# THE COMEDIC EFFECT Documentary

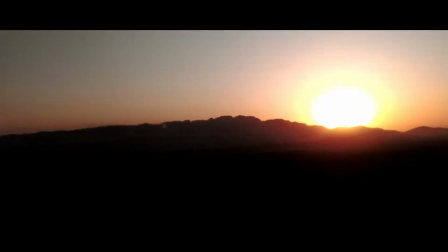For me, cinematography is a way to share ideas and become connected while telling a story.
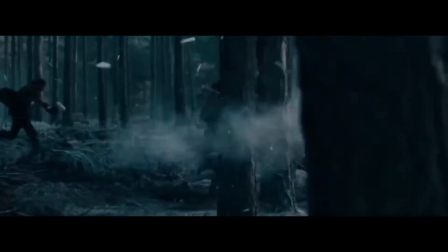It is something that has the potential to move us in such a unique and intimate way as the possibilities are left to our imagination.
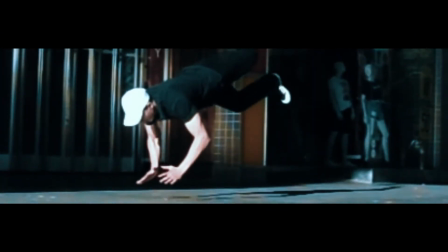When words, music and visual effects are working in harmony, it draws out emotion in such a distinctive way like no other textile.
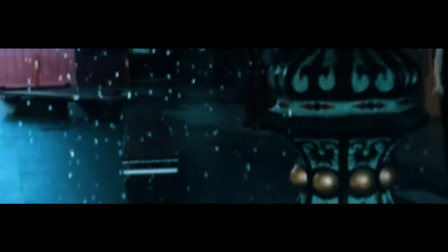To have the ability to evoke joy is extremely innovative, as they say laughter is the best medicine.
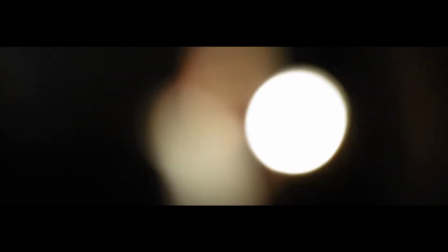And these are the reasons why I chose to explore the world of cinematography and comedy. This then set me on the expedition of finding the answer to what the most important considerations are when producing an effective advertising parody video.
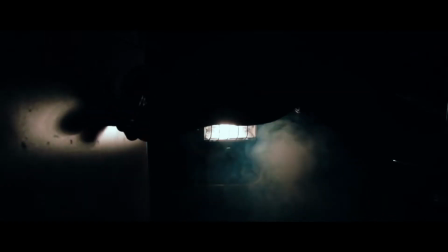Throughout my journey, I researched the fundamentals of creating an effective parody video through the process of text analysis of online articles, websites and videos. I also undertook an experiment consisting of creating 2 different parodies, employing conventional techniques and having the audience compare them through a survey. What is a parody video? The aim of a parody video is to create humor through the means of imitating the work of another artist. This imitation can include irony, exaggeration, or ridicule to create a comedic effect. Advertisement parodies can also have elements of exposing a certain product's flaws or shortcomings in a humorous form. When creating an advertisement parody, content choices are very flexible as comedy is so subjective,
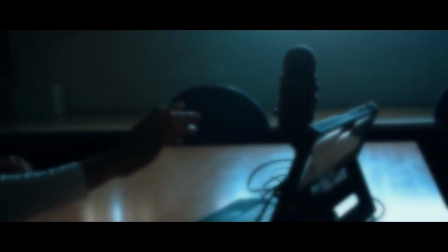but there are certain techniques and methods that should be considered to increase the comedic effect upon the audience. In comedy, there are many devices used, such as surprise.
Isaac Newton died a virgin.
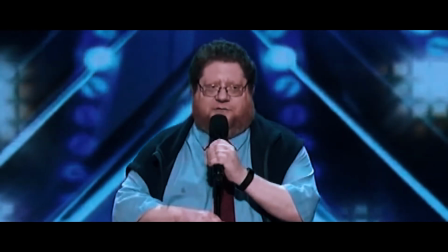That means I have one up on history's greatest scientific genius.
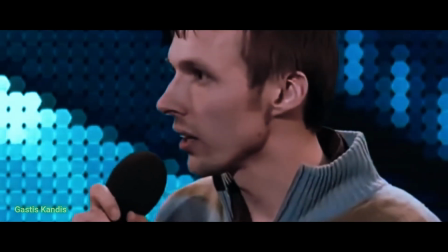Because I'm not dead.
And double entendre.
Are you well? No, you're not well, you're a person.
Which are commonly used by many comedians. However, there are some specific techniques that are fundamental when it comes to creating an advertisement parody.
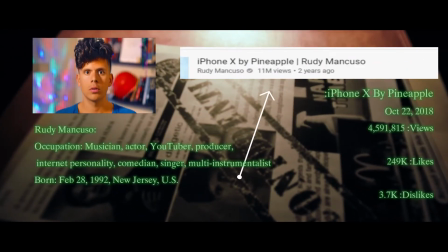These techniques are extremely evident in parodies such as iPhone X by Pineapple, honest commercials,
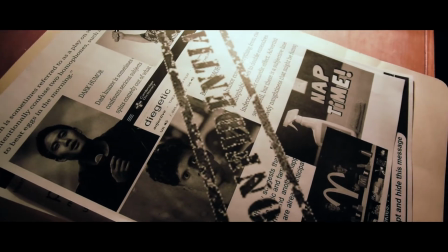Naptime and many others that have proven to be effective through the creator's experience, reputation and views engagement.
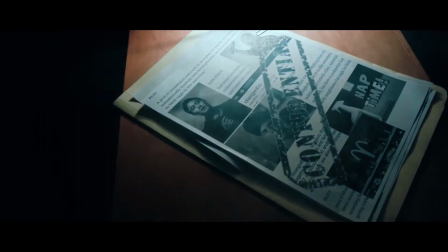The most prominent methods in these parodies are the following. Puns, which are exploding homophones and words that sound familiar.
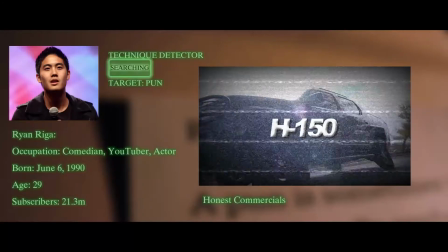The all-new used 2004 3-wheel drive 4-door H150 with a hemorrhoid by Just Get a Car.
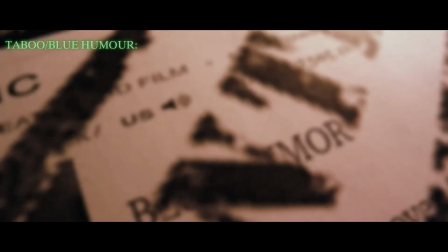Taboo or blue humor, which thrives on the usage of content that might seem offensive in a civilized environment or politically wrong, that results in surprising the audience.
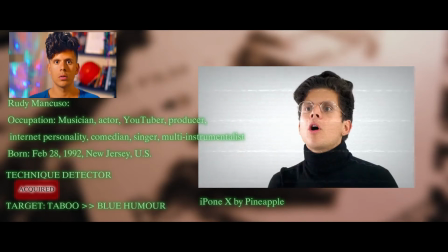Some people call it racist, we call it the future.
Silence.
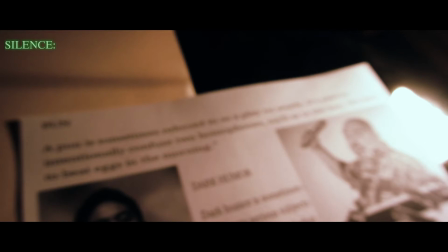The use of silence usually consists of eliminating non-diegetic sound to make the punchline more evident.
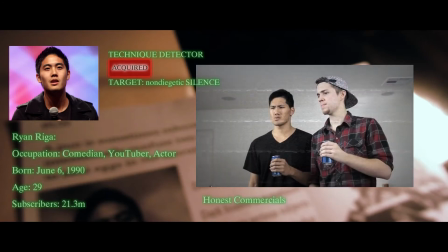What do you think he's on this time? I don't know. Shrooms? Pepsi, this is not shrooms.
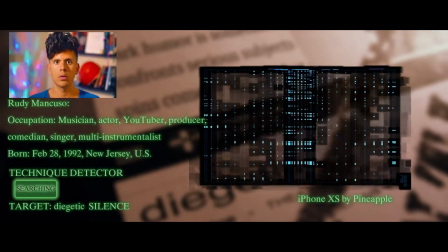And silencing diegetic sound, creating awkwardness, resulting in a comedic effect.
It may take a really long time to see your pictures, but
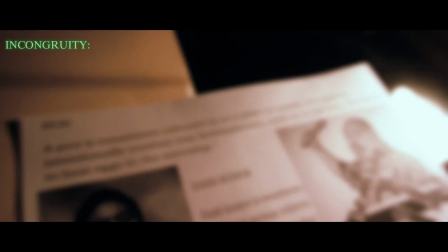incongruity, when logic and familiarity are replaced by things that don't normally go together.
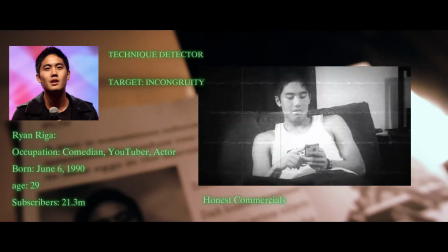He drinks beer because all his friends do. He's quick to make decisions. I don't always drink beer, but when I do, I prefer not to.
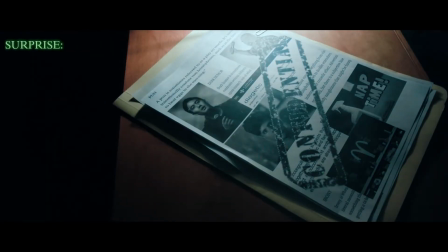Surprise. The content is displayed in a way that makes the viewer believe it's heading one direction but do not expect the punchline.
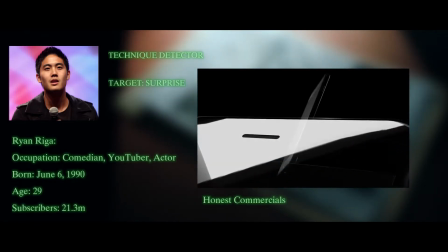Introducing the all-new, completely redesigned iPhone 7, iPhone 8.
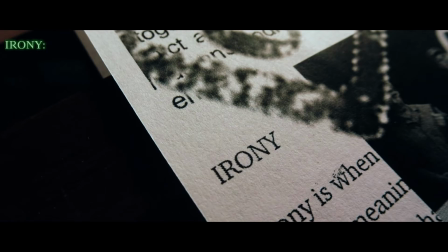Irony, when the actual meaning is the opposite of the literal meaning, which is vital in advertising parodies. They thrive on endorsing a product by highlighting its unappealing features.
It's amazing.
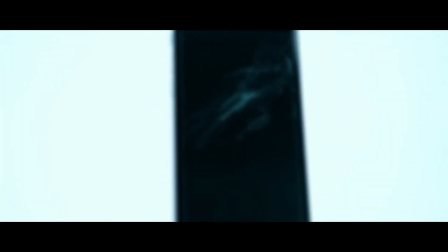I'm about to blow your mind.
Just by doing this, it creates a strong comedic effect, as advertising parodies try to promote the product by displaying the finest features in the best way possible, as they linger on the border of honesty and deception. most commercials are just not honest. So it is ironic that an advertisement would endorse a product using unpleasant features. By analyzing advertising parodies, we can see that this is the key idea that they are founded on, and then other techniques are used to enhance the experience. The reasons why these techniques are so effective can be further comprehended when we dive into the field of study where the 2 worlds of humor and physiology collide.
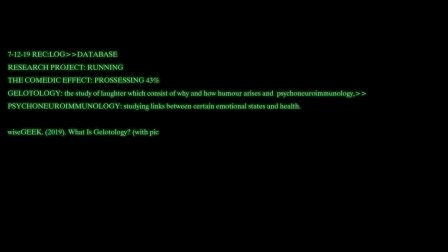Gelotology, the study of laughter, which consists of why and how humor arises in psychoneuroimmunology, which involves studying links between emotional states and health.